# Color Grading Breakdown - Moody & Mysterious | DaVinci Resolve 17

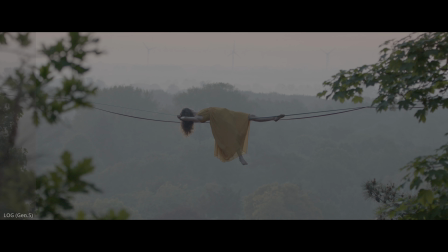0:00 Welcome to this grading breakdown video of my latest short film, My Meditation.
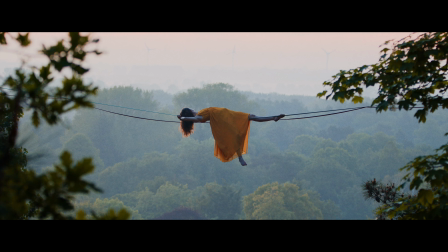0:04 This question came in a lot of times. People were interested in how I graded this project, so here we go. Before we get started, I quickly want to mention that the power grades too and the LUTs are available for free for you to download on my website,
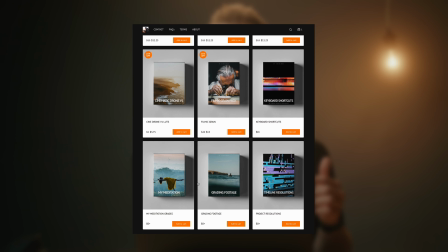0:19 so check the link in the description for that.
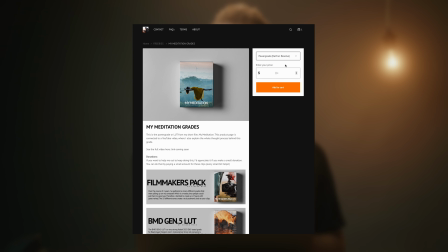0:22 Also, I supply a pack with about 25 raw clips on my website for free as well to practice grading on. So make sure to check that out if you want to follow along or if you want to practice in your own time. Now, also,
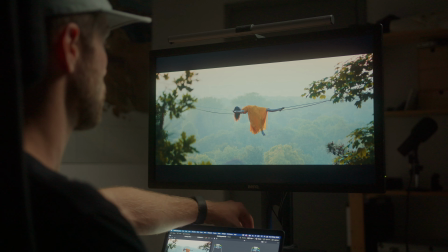0:36 BenQ sent me this amazing desk light for me to try out because I spend a lot of time behind my computer and they said this will help battle eye fatiguing.
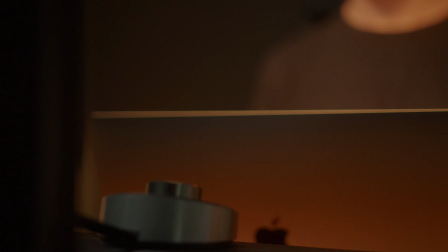0:45 So far, I didn't spend too much time behind my computer, luckily, but I will in the coming weeks.
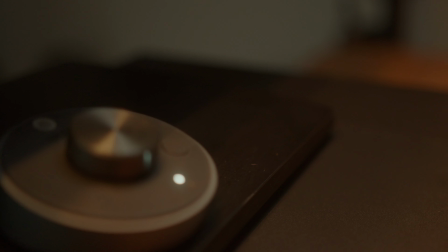0:50 Yeah, so far I really like the light. It's a very minimalistic design that sits on top of your screen.
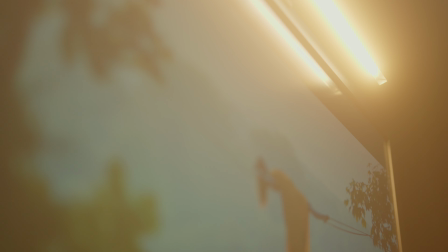0:54 Thank you for sending me this unit, and let's start the video.
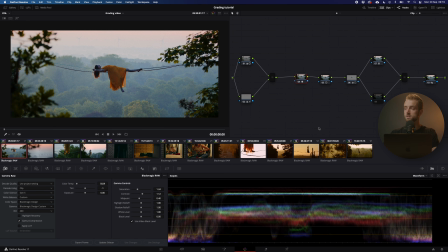0:59 Alright guys, so the first clip that we're taking a look at is our intro shot. Yeah, so this shot is very special to me because not a lot is happening here, but it just draws you into the story. And here I really wanted to pop her away from the background,
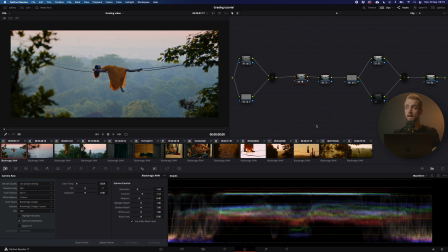1:13 which is possible of course because she's wearing a yellow dress and the background is kind of bluish, greenish, so that's possible.
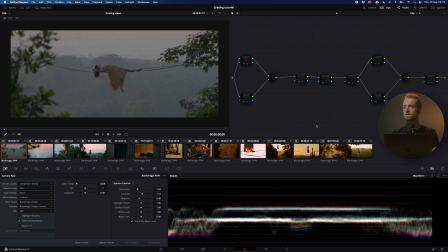1:20 However, if we deselect all the nodes by pressing Alt-D, you can see that it's not really happening here, so we needed to do some tweaks. Well, let me talk you through it. So the first thing that I do here is I create a CST node to transform into a more workable color space,
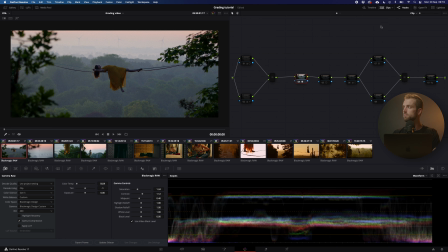1:37 which is Rec 709 in my personal workflow. So I shot it in Blackmagic Film Generation 5 and I converted it to Rec 709 here.
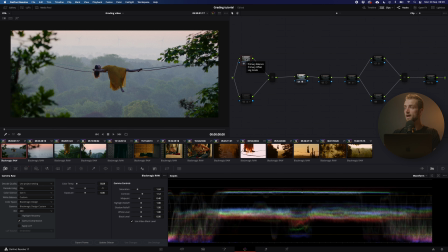1:47 Now I go back one step, I always do this, and then I push in a little bit of extra light basically because this was just, I couldn't shoot it higher in exposure because it was early and I had a telelens on it with a f-stop of like 7 or something,
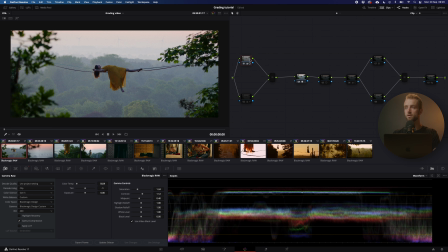2:05 so this was the only way to do it. So this was necessary and I know that my Blackmagic camera is capable of doing this without losing detail. So yeah, so I just put in some wheel section fun here, so I played around with all these sliders until I was satisfied with what I was seeing.
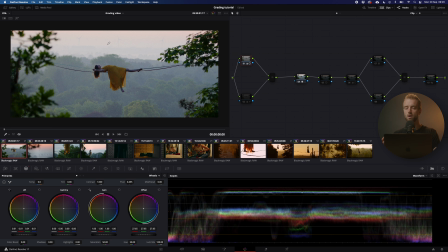2:22 Then, however, I saw that the sky was a bit too bright for my taste, so I wanted to really focus the eyes on the middle of the frame. So now, because the sky is quite bright, you are more tempted towards that top part of the frame, which I didn't want to.
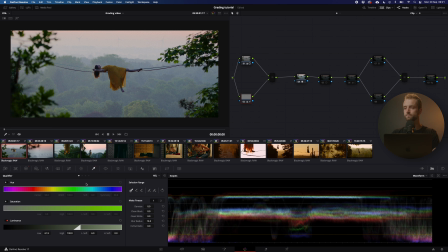2:39 So what I did here is I played around with the qualifier tool and I played around with the slider, of the luminous slider basically.
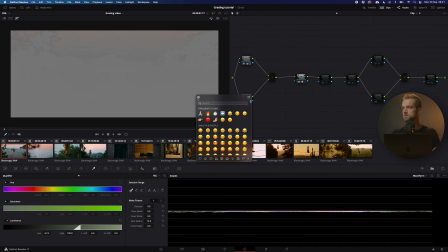2:48 So if you press Shift H, you can see, oh, whoa, what's that? You can see what I have selected here.
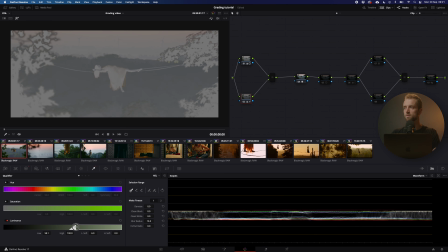2:54 Yeah, so I can just select parts of the image on a luminance value basically,
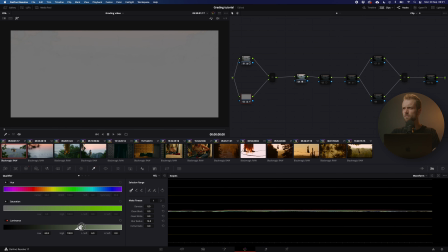3:00 so light, and then you have a very nice selection of exactly what you want. Of course, make it softer on the left side and blur it out a little bit to make it more gradient or gradually fading out.
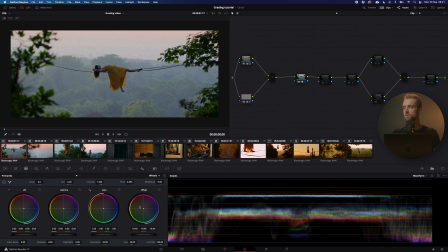3:13 Press Shift H again and then play around with this offset or mid-tone slider. And then you get something like this. So now the focus is less drawn onto this area, but more onto this area, and we are getting a little bit of color back.
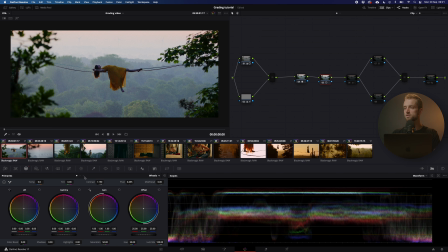3:28 All right, next up, some contrast, very simple, a 0.2-ish contrast ratio here, and then a power window to pop her out of the background a little bit more. I just soft it out completely, otherwise you get hard edges, which looks ridiculous, of course.
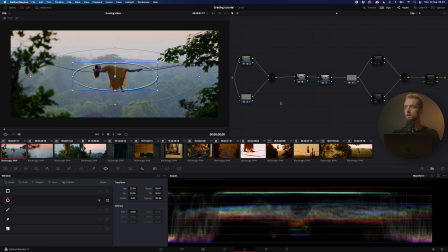3:46 So soft it out completely, make it big enough, and there you are, basically. So this is with, and this is without. Kind of a big difference. But the biggest difference here happens when I put in my YUV color space.
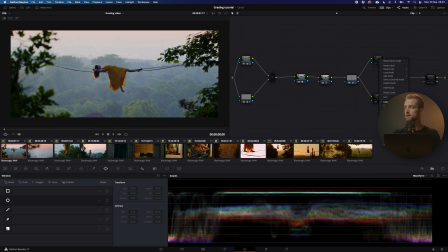4:01 So I make a new node, and I set the color space to YUV right here.